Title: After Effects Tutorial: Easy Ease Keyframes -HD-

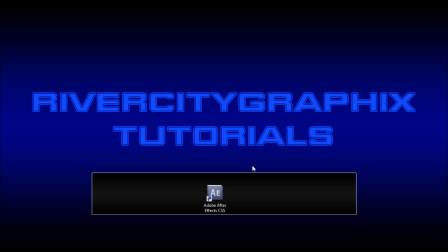Welcome to this tutorial brought to you by River City Graphics. Today I'm going to be showing you how you can use Easy Ease keyframes within After Effects.
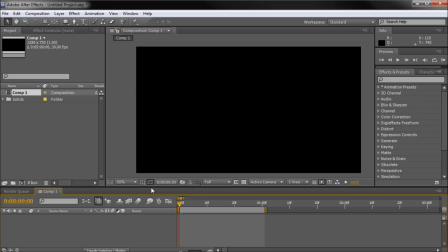So to get started, we're going to open up After Effects. And so to get started, I'm just going to create a cube.
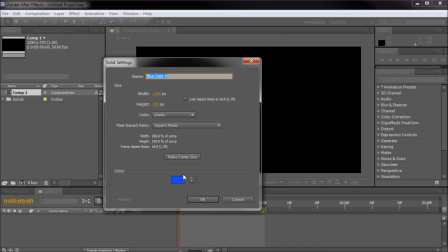So I'm just going to go up to Layer, New, Solid, and we're just going to be creating a blue shape, basically comp size.
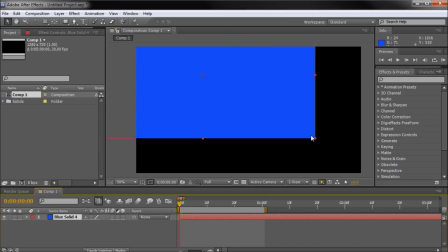Click OK. And so I'm just going to scale this down by selecting one of the corner points.
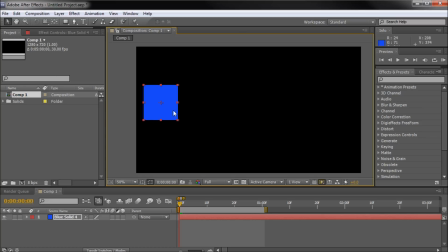And so we're basically making a cube because it's easy to demonstrate something when you have a, a lackluster shape. So if you just have a shape and I'm trying to teach animation basics, then it's easier to understand than a full-blown character.
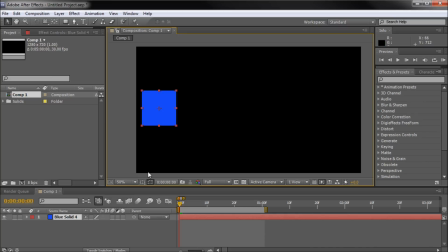So we're just going to be using a cube right here. And so basically what I'm going to be doing with this cube is I'm just going to take and move it down here. I'm going to hit P while I have it selected, and I'm going to animate the position across the screen. So I'm going to click the keyframe right here, the little stopwatch, to create a keyframe. Go out to 1 second, because I have my work area selected out to 1 second.
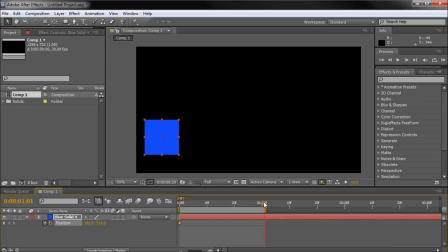Basically, you can move this around for your work area. So I'm going to go up to 1 second, and I'm going to take and move this across the screen. So I held shift and moved it across, and it created another keyframe. So now you can see we kind of have an animation, and if I hit the space bar, it will RAM preview that.
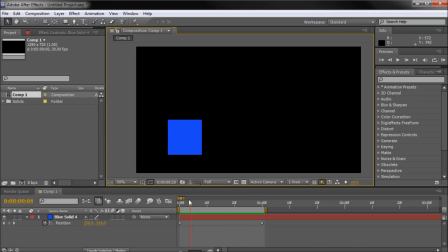So it might be getting a little glitchy there, but basically that's just the preview of it. So now what I'm going to do is duplicate this. So I'm going to hit Control D while I have it selected, and then I'm going to hit P again to open that up, and I'm going to select both keyframes, and then I'm just going to grab one of them and then hold shift and move it up.
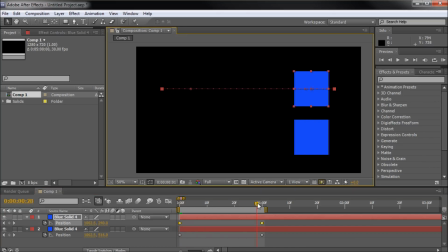So basically now we have a copy of our cube.
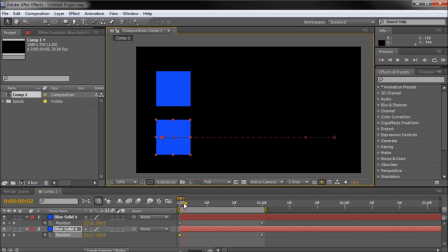And the reason I'm doing this is because I'm going to show you what the difference is when we actually change the keyframes from regular keyframes to the Easy Ease one. So it'll give you a better visual representation of what's changing. All right, so now we actually need to show you how to get to these keyframes.
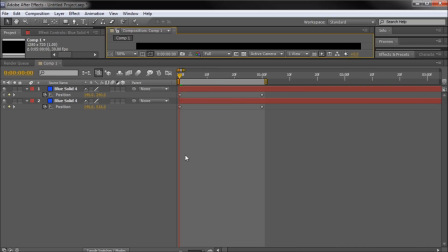So I'm just going to scale this up so you can see it. Basically, it would be off screen if I didn't. So what you can do is either use shortcuts, which for most of them, they're based on the F9 key. Just a tip, if you are having issues when you're trying to use those shortcuts,
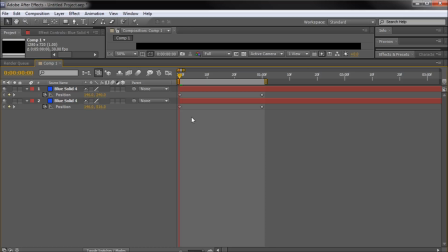make sure you close other programs besides After Effects, because sometimes other programs will interfere with your shortcuts.
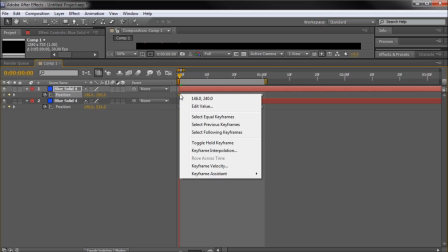So otherwise, you can take and right-click on your keyframe, go down to Keyframe Assistant,
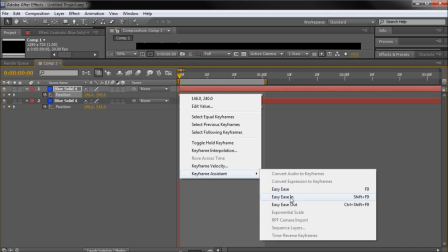and then you can see you have Easy Ease, Easy Ease In, and Easy Ease Out keyframes. All right, so from now on, these are going to be off-screen, but I will explain which ones I'm selecting.
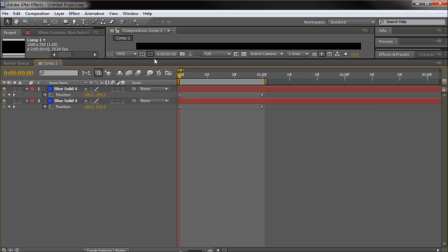So I'm just going to take and move that back down.
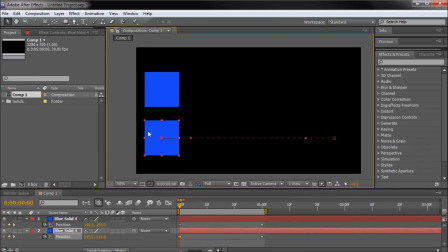So to get started, we're just going to select the bottom cube here, and that's the one that we're actually going to be modifying. So I'm just going to select the end keyframe on that, so the last point, so it's at 1 second,
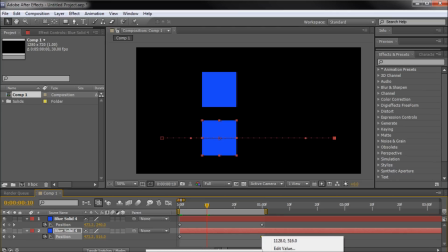and I'm just going to right click on it, go down to Keyframe Assistant, and I'm going to select Easy Ease In. So basically what this is going to do is it's going to make it slower at the end.
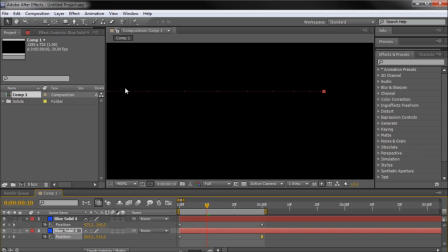So you can see that there's a difference in the keyframes right here, and basically it's getting closer and closer together the more or the closer it gets to the end.
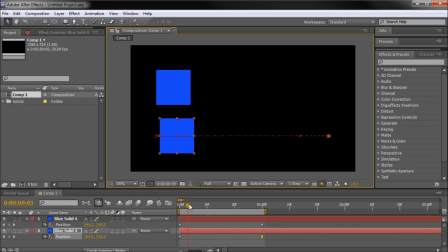So basically, if we take and run our animation, you can see that it pulls ahead in the beginning because it's moving faster at the beginning, and then it kind of slows down when it gets to the end. All right, so you can see it's kind of a good animation if you were trying to make it kind of look like it was coming in,
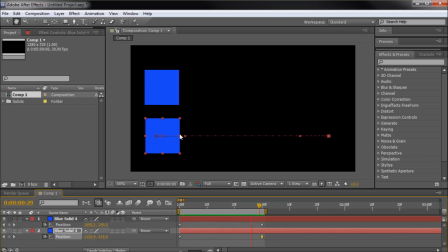running, and like stopping, because it would kind of slow down over time. It would not just stop out of nowhere. So these basically give you a more realistic feel. So if your cube was kind of coming in and then stopping, then this would give a better feel for that than if it was just stopping flat out without actually decreasing acceleration.
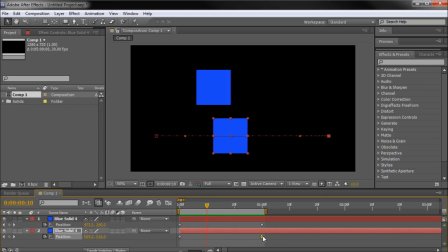So it kind of gives you a more realistic feel. So I'm going to turn this off by holding the control button and clicking on the keyframe. You'll see it turns to a round one, and then click again and it'll turn back into your regular diamond.
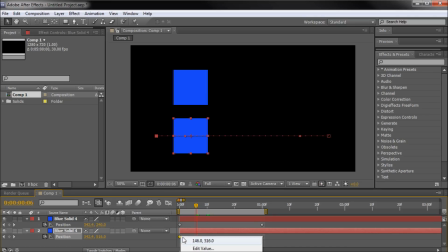Now for the easy out one, I'm just going to select my first one, right click on it, go down to Keyframe Assistant, and then Easy Out.
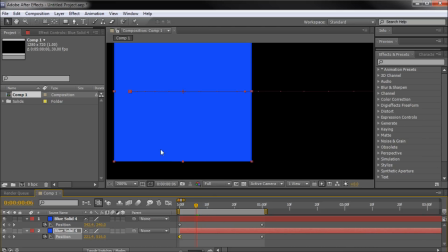Again, these are off screen, but we're selecting Easy Out on this one. And so now you can zoom in here and you can see that it's basically done the same thing in the reverse way.
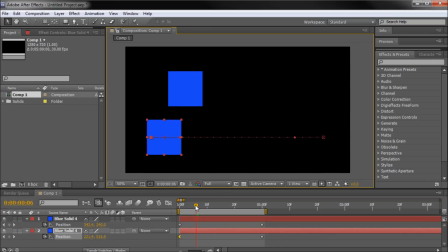So basically now it's going to be slower at the beginning. So it's going to kind of speed up.
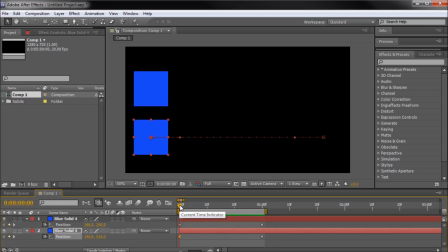So if something was taking off, just think like the Roadrunner. Basically, he kind of has to speed up at the beginning and then he takes off really fast. So he's not going to shoot out of there at full speed. He's kind of going to have to speed up a little bit and then he'll pick up speed.
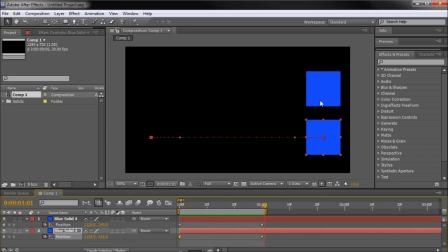So basically, these cubes are getting to the same point at the same time, but the way that they get there is different. So in one instance, it was getting slower at the end, so it was taking off faster. And this one is being slower at the beginning and it's getting to the end faster.
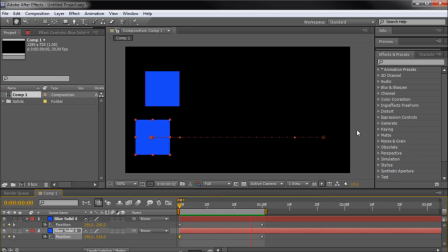So if I play that through, you can see it kind of speeds up over time. So it kind of accelerates kind of like a car would. So if this was an animation of a car, the car would be moving more realistically than if it was just this top one, because it actually has to accelerate up to its full speed.
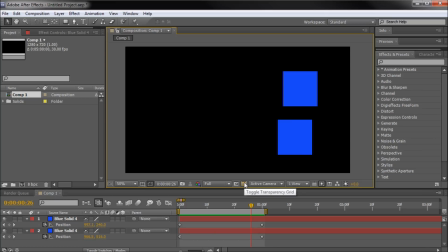All right, so basically those are the easy ease in and easy ease out keyframes. So there is one more, the easy ease keyframe that I wanted to discuss with you. So I'm just going to take and delete those, and we're going to be creating a new cube.
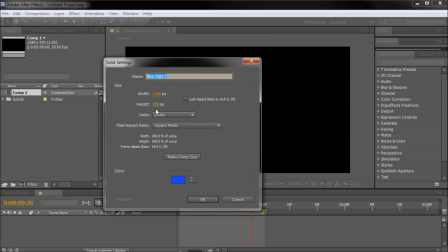So I'm going to go up to layer, new, and then down to solid. Again, a blue comp size solid, and I'm just going to scale this down.
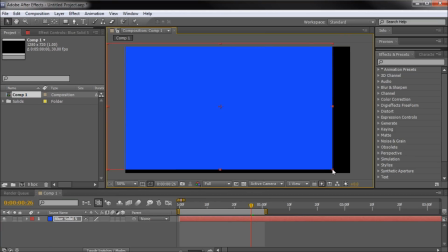Obviously not grabbing the corner.
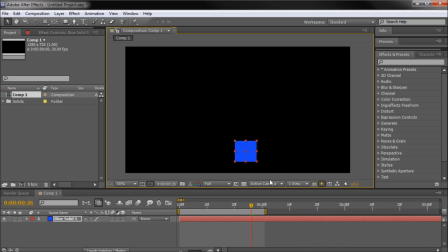All right, so we're just going to make a cube, and I'll make this one smaller so you guys can see it a little better, and we're just going to put it at the bottom. We're actually going to make this one jump. So I'm going to go back to the very beginning of my timeline here, hit P. We're going to take and click the stopwatch. Then I'm going to go about halfway, and I'm going to take and move this up
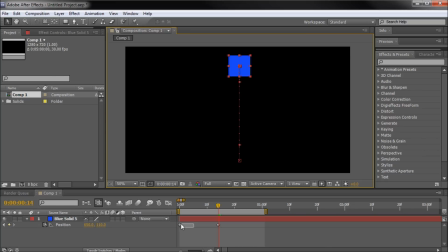by holding shift, and then I'm just going to take and move this to 1 second again. Copy the first keyframe and then paste it, and it'll always paste where your little playhead is. So basically right there, and I'm just going to move this to 1 second. Move that to the middle a little better, and so basically now we have a nice little jumping cube.
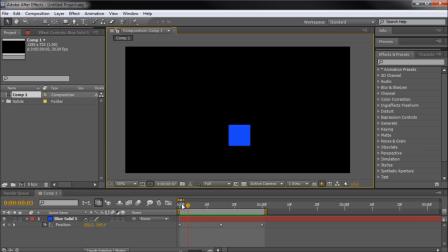All right, so now in a realistic animation, this would kind of squash and stretch, and basically that's kind of like the property. Think like a basketball. If it hits the ground, it's kind of going to squish out and to the sides a little bit. But just for the purpose of saving time, we're just going to do a simple little animation like this.
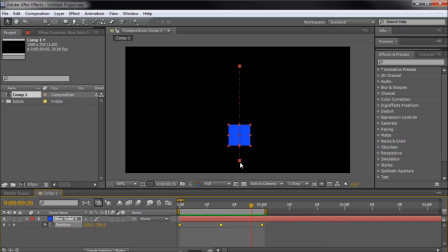So again, I'm going to take and move this over here to the left, and I'm going to duplicate this. Hit P so I can see those keyframes, select the keyframes, and then I'm just going to grab one and move it over here to the right.
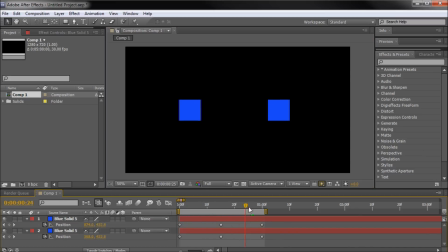So basically now we have a duplicate of our animation moving here, so you can see both of them going up and down at the exact same way. So basically what the Easy Ease keyframe is going to do is when something flies up in the air,
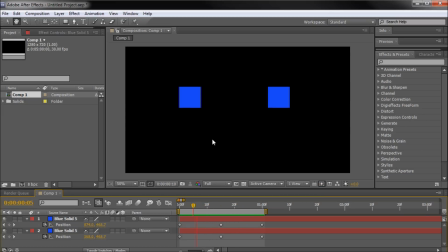we've all seen something fly up in the air, it doesn't do what these are doing. It doesn't just hit the top and then automatically come back down, right? There's kind of a point where it goes up and then it starts to decelerate, and then it'll kind of come back down and it'll start to accelerate as it comes back down.
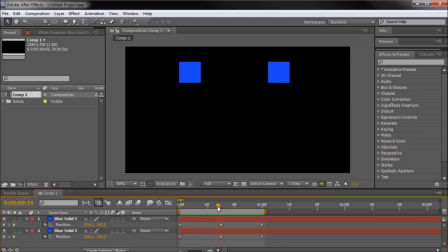So there's kind of, to simulate gravity, that's what we're going to be trying to do with the Easy Ease keyframe. So what we're going to be doing is basically selecting the middle keyframe, and I'm going to be doing it on the one on the right.
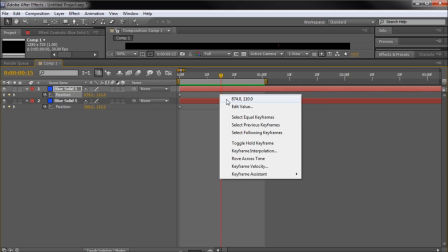And so again, just so that you guys make sure you're in the same spot as me, I'm going to be right clicking on that, going to Keyframe Assistant, and then selecting Easy Ease.
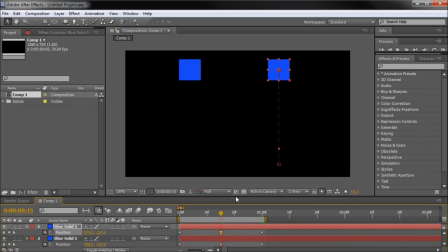Now what Easy Ease does is it's basically a combination of the Easy Ease in and out. So basically as this cube comes up, it's going to be slowing down, and then as it comes back down, it's going to be speeding up. All right, so what that looks like is this.
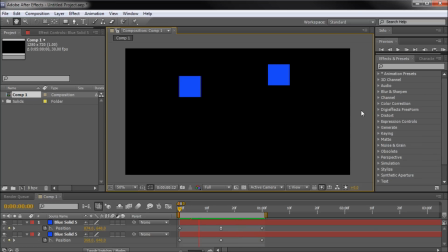Now that cube on the right looks like it's in a way better bouncing position than the one on the left. So that animation is much more believable. So that's kind of what these Easy Ease keyframes are all about, is making your animations look more believable, more realistic than just using straight keyframes.
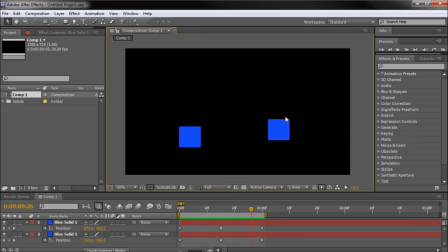So again, the one on the right is the one that's using the Easy Ease keyframe. So I hope you guys learned something today. These are definitely keyframes that you should be using within your After Effects projects. It's amazing how turning one of them to an Easy Ease keyframe, just seeing how it looks, can completely change the feeling of your project.
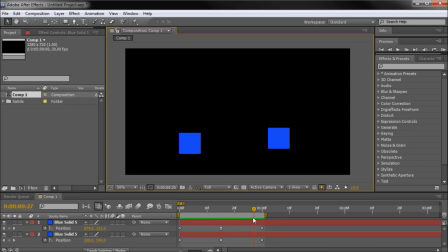So I would definitely recommend playing with them so you can kind of get an idea of when you need to use them and when you don't. So hope you guys learned something.